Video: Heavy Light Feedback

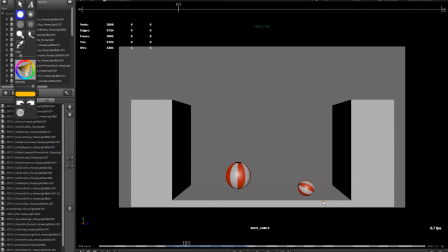(8:19)
1, 2, 3, 4, 5, 6, 7, 8, 9, 10. So 5 frames up, 5 frames down. I would probably reduce that. It feels a little bit floaty. Like if you wanted that kind of time, you might need to go up in the air more. Boom, boom. It starts to feel. And again, here, it's really heavy.
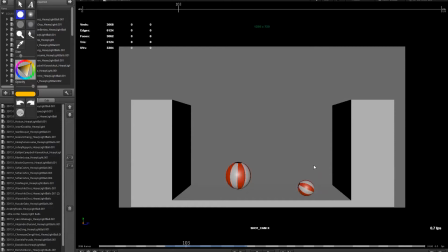(8:35)
I'd expect to have like right, that little bit of vibration, a couple little bounces just to kind of decay that energy. So it feels very slow and light. And especially the way that it comes to a stop, it doesn't feel like a heavy bowling ball.
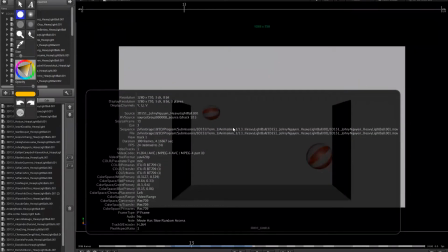(8:50)
Johnny.
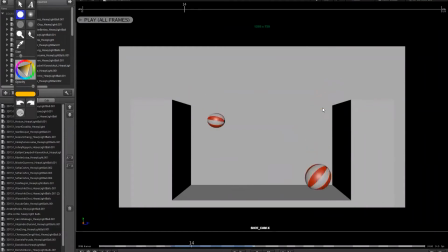(8:55)
Similar note, these both kind of feel a bit similar. Boom. So this is a bowling ball. I would really want that to decay, the boom, right? So it really should lose a lot of energy, but it's bouncing up. So they're very similar, right? In terms of texture and the way that they're bouncing. So I think you get more contrast between heavy and light.
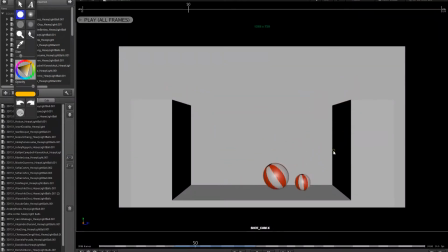(9:13)
Right now, they both feel like rubber balls, not like a bowling ball and a rubber ball. A little bit of skidding here, pretty minor. Yeah, especially here, again, you have this bounce up and then it just goes flat, right?
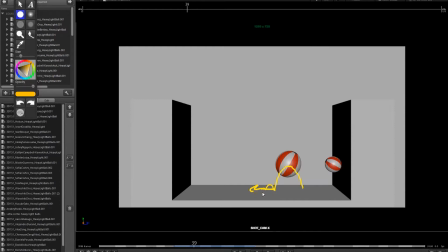(9:32)
So we just do that. So with that kind of height, I would probably have boom, boom, right? Just a couple little bounces to decay and come to a stop, okay? This feels like all that energy just is bounce, and just kind of goes flat. Does that make sense, Johnny?
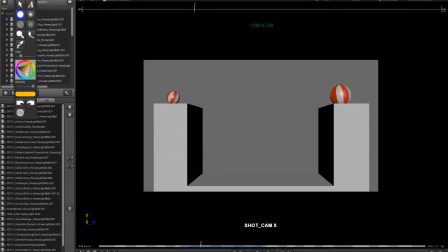(9:48)
Hopefully you're there. Are they in the chat floor? Can you double check? See? Thanks, Johnny there. Caitlin, are you there, Caitlin? Yeah, I'm here. Okay. Okay, that's a little bit better, right?
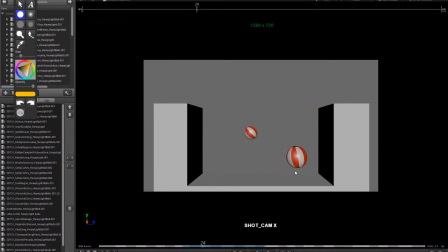(10:06)
So the contrast, it really feels like that one is much heavier. The way that it bounces is very different than the other one. And my only note is maybe the little one seems to have so much energy, right, that it bounces quite far to screen left, so it hits the other wall.
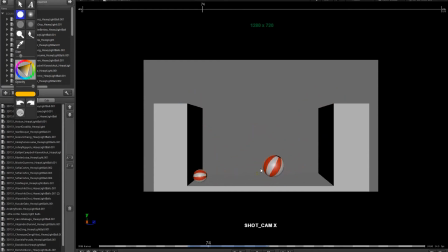(10:24)
Not sure if I totally buy that. It feels a little bit like it gets a bit of a push, but you know, it's pretty close. Right? I think it's mostly just here going into the wall and coming back out.
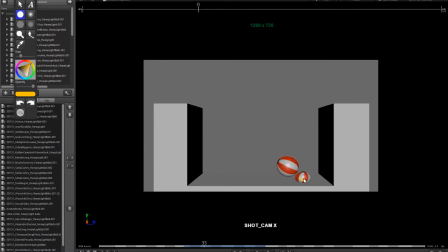(10:36)
What I would probably do is if you look at where it was coming from, right, it was right here, hits the wall and then bounces, it actually goes further, right? So you kind of go up and actually gets further away from the wall. I would try to keep it at least the same or even a little bit less, just to decay this a little bit more so that it doesn't go so far.
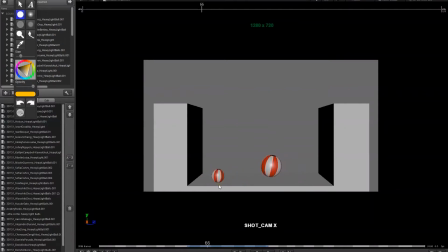(10:55)
Okay. And maybe here, it does feel like it's sliding just a little. So maybe that's why it's also going a greater distance. Maybe it's just sliding a bit far. Nice work. Okay, Martin. So here, this one feels a bit evenly spaced and a bit linear.
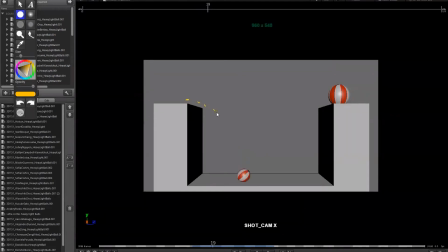(11:17)
So it doesn't quite feel like a nice arc, right? So really double check your arcs there. The spacing feels a bit linear. And the spacing itself also feels quite even. There's not a big change, especially at the end. So you're losing points there for acceleration.
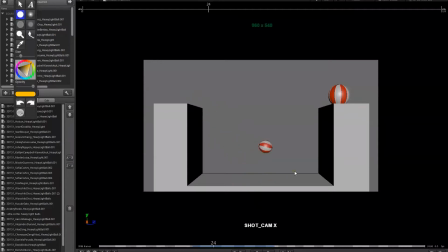(11:32)
It just feels like it's traveling at constant speed, doesn't accelerate to the ground. Right? You could use a little bit of squash and stretch on this as well. Right? So it stays the same shape. And right here at the end, again, it comes to an abrupt stop. And right in here, it feels like it skids, right?
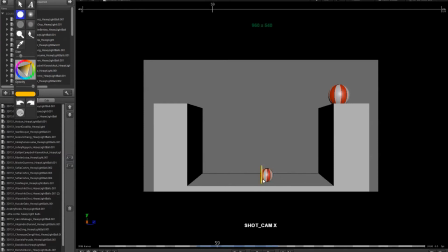(11:52)
So it stops moving. You can basically have it just line up right there and it barely moves and it's just spinning and it's not connecting to the ground. So that breaks that illusion of, okay? And the way that it comes to an abrupt stop, right? Just one frame and it's just dead.
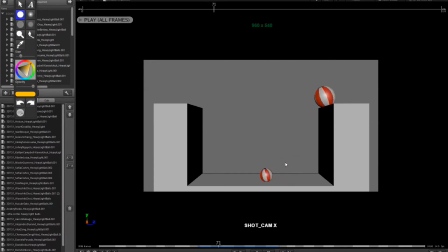(12:06)
You know, like a nice long taper to come to a stop. The heavy ball, it doesn't feel like it's spinning enough here. It doesn't feel like it's actually rolling on the ground. It feels like it's sliding on the ground. So just rotate a bit more. Watch out for the intersections here. Boom. That's not bad.
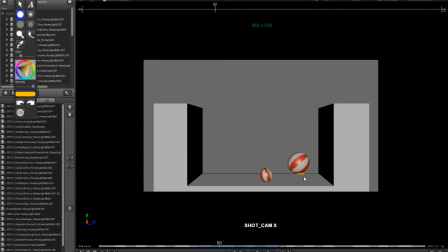(12:26)
I think if you look at the spacing though, it's very even, right? And then again, you have like a bigger pop here. The biggest spacing pop is near the height of the arc. And then again, you should ease out a little bit more.
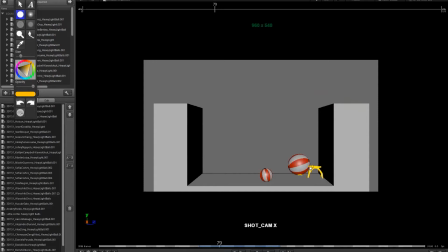(12:39)
So check the spacing here. And what should happen is the spacing should be closest at the top and biggest just before you hit the ground, right? And then again, you have this sort of, it's very even, so it doesn't feel like we accelerate to the ground and then we just hit the ground and stop.
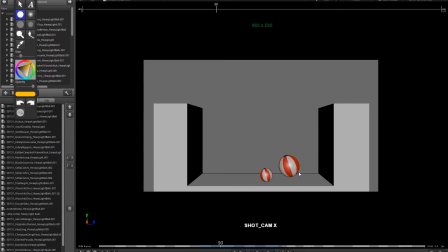(12:54)
There's no more energy, there's no more bouncing. So I'd expect like a little tiny bounce. And then you slide the ball over and it hits this wall, right? This invisible wall right here where it turns and just clicks. So that doesn't work as well.
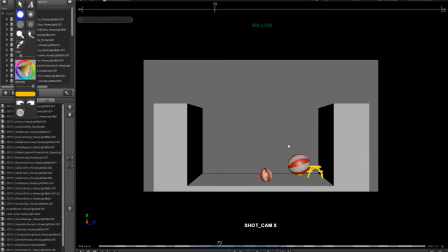(13:08)
It feels very, very, very, very off in terms of believability there. Okay, that makes sense, Martin?
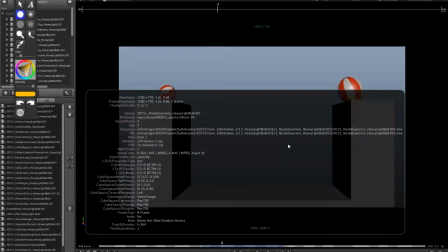(13:18)
Is Martin there? No? Nicole. Yeah, I'm here. Ah, okay, thank you.
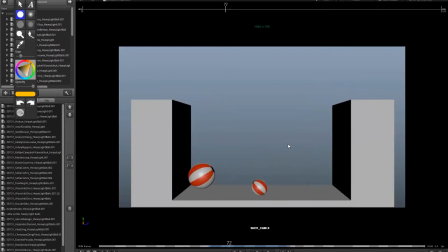(13:25)
Nicole. So similar note, I think there could be more contrast between the two objects. This one doesn't quite feel very heavy compared to this one. They're both bouncing kind of similar. So I would have this one decay a lot more.
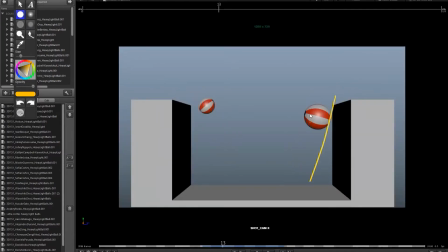(13:41)
Again, this is feeling a bit linear, spacing, right? It's pretty even. So watch that. It should, again, be an arc, bigger spacing before you hit the ground, and then cut the spacing closer and closer. Same thing for the little one here. That's a little better. You have like a nice spacing gap from here to here.
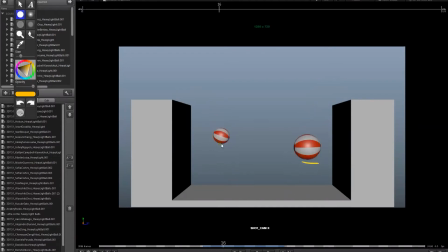(14:01)
That's good. And then here to here, even in there, just watch that section. It does feel a bit linear and the spacing is a bit even, but at least you have the big gap right before you hit the ground. That's good. It's a nice use of squash and stretch. That's good.
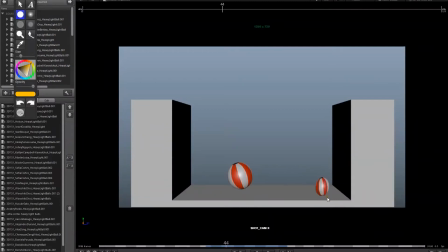(14:19)
I think here, what I would try to do is maybe tone down the stretch and squash in this area because we have a much shorter height. It's going to be much more noticeable. So what you might do here, this is stretching too early. Make sure that you stretch the ball just for that one frame.
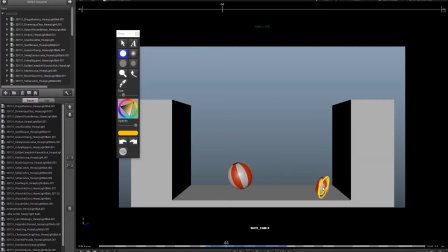(14:37)
So I would probably do it here. It'd be nice to kind of show the direction it was coming from and then squash. And then I would probably get right out of this. I don't know if you have the time. It feels like it's sticking to the ground for too many frames here, shorter bounce. So what I might do is just one stretch,
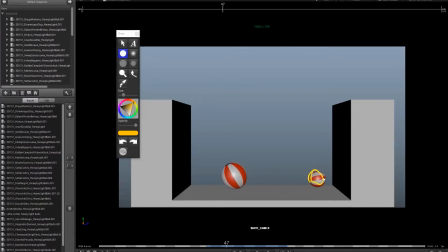(14:53)
squash, and then maybe just go straight up in the air and then roll over. And again, watch the spacing here. If you look at this edge and how fast the ball is going, right? So we kind of accelerate here, right? There's a big change and it gets slow, right?
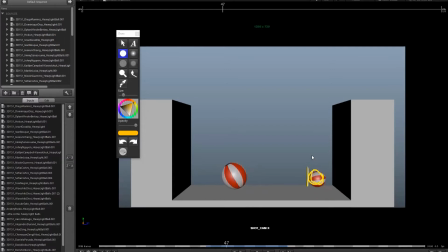(15:11)
And it's slow. And then here, pop, right? So we have like, boom, just jumps this way, right? And then again, we have it, this is really close and then this is really big. So you want to look at in the graph editor is not just the up and down, which would be the translate Y. You got to look at the translate, and this one I'm pretty sure it's Z,
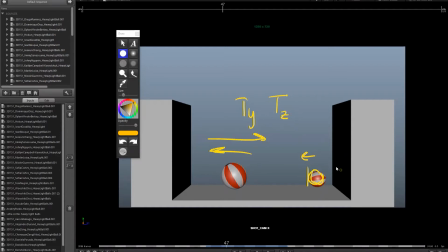(15:28)
right? So the direction going this way and that way. And try to keep it a straight line in between impacts. So at least find where it hits the wall and where it hits the ground, and then go find that in the graph editor, and that should be a nice straight line, right, from one impact to the other for the translate Z. And that will make sure that this distance,
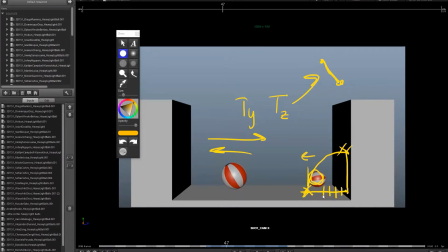(15:47)
right, along the ground is evenly spaced, right? That'll give you the straight line. This will map right to this, okay? Does that make sense? Yes, Cool. thank Yeah, you. yeah. Yeah. Yeah. Next.
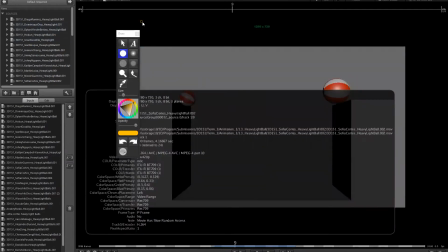(16:06)
This one, Sophia.
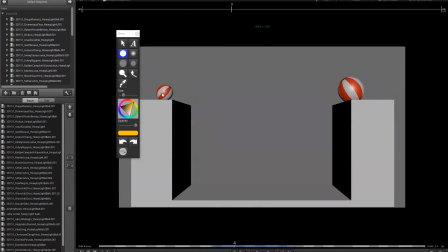(16:11)
Sophia. So this one feels a little bit like it might be sliding just a little. This part feels a bit linear in here. The spacing feels just a bit even, right? And then you have this nice big gap here. That's good. But watch out for this part. This feels a little bit linear.
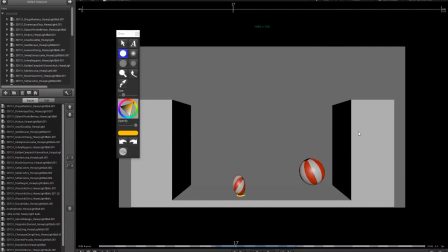(16:29)
So watch the shape of the path and also the spacing in there. Squash and stretch.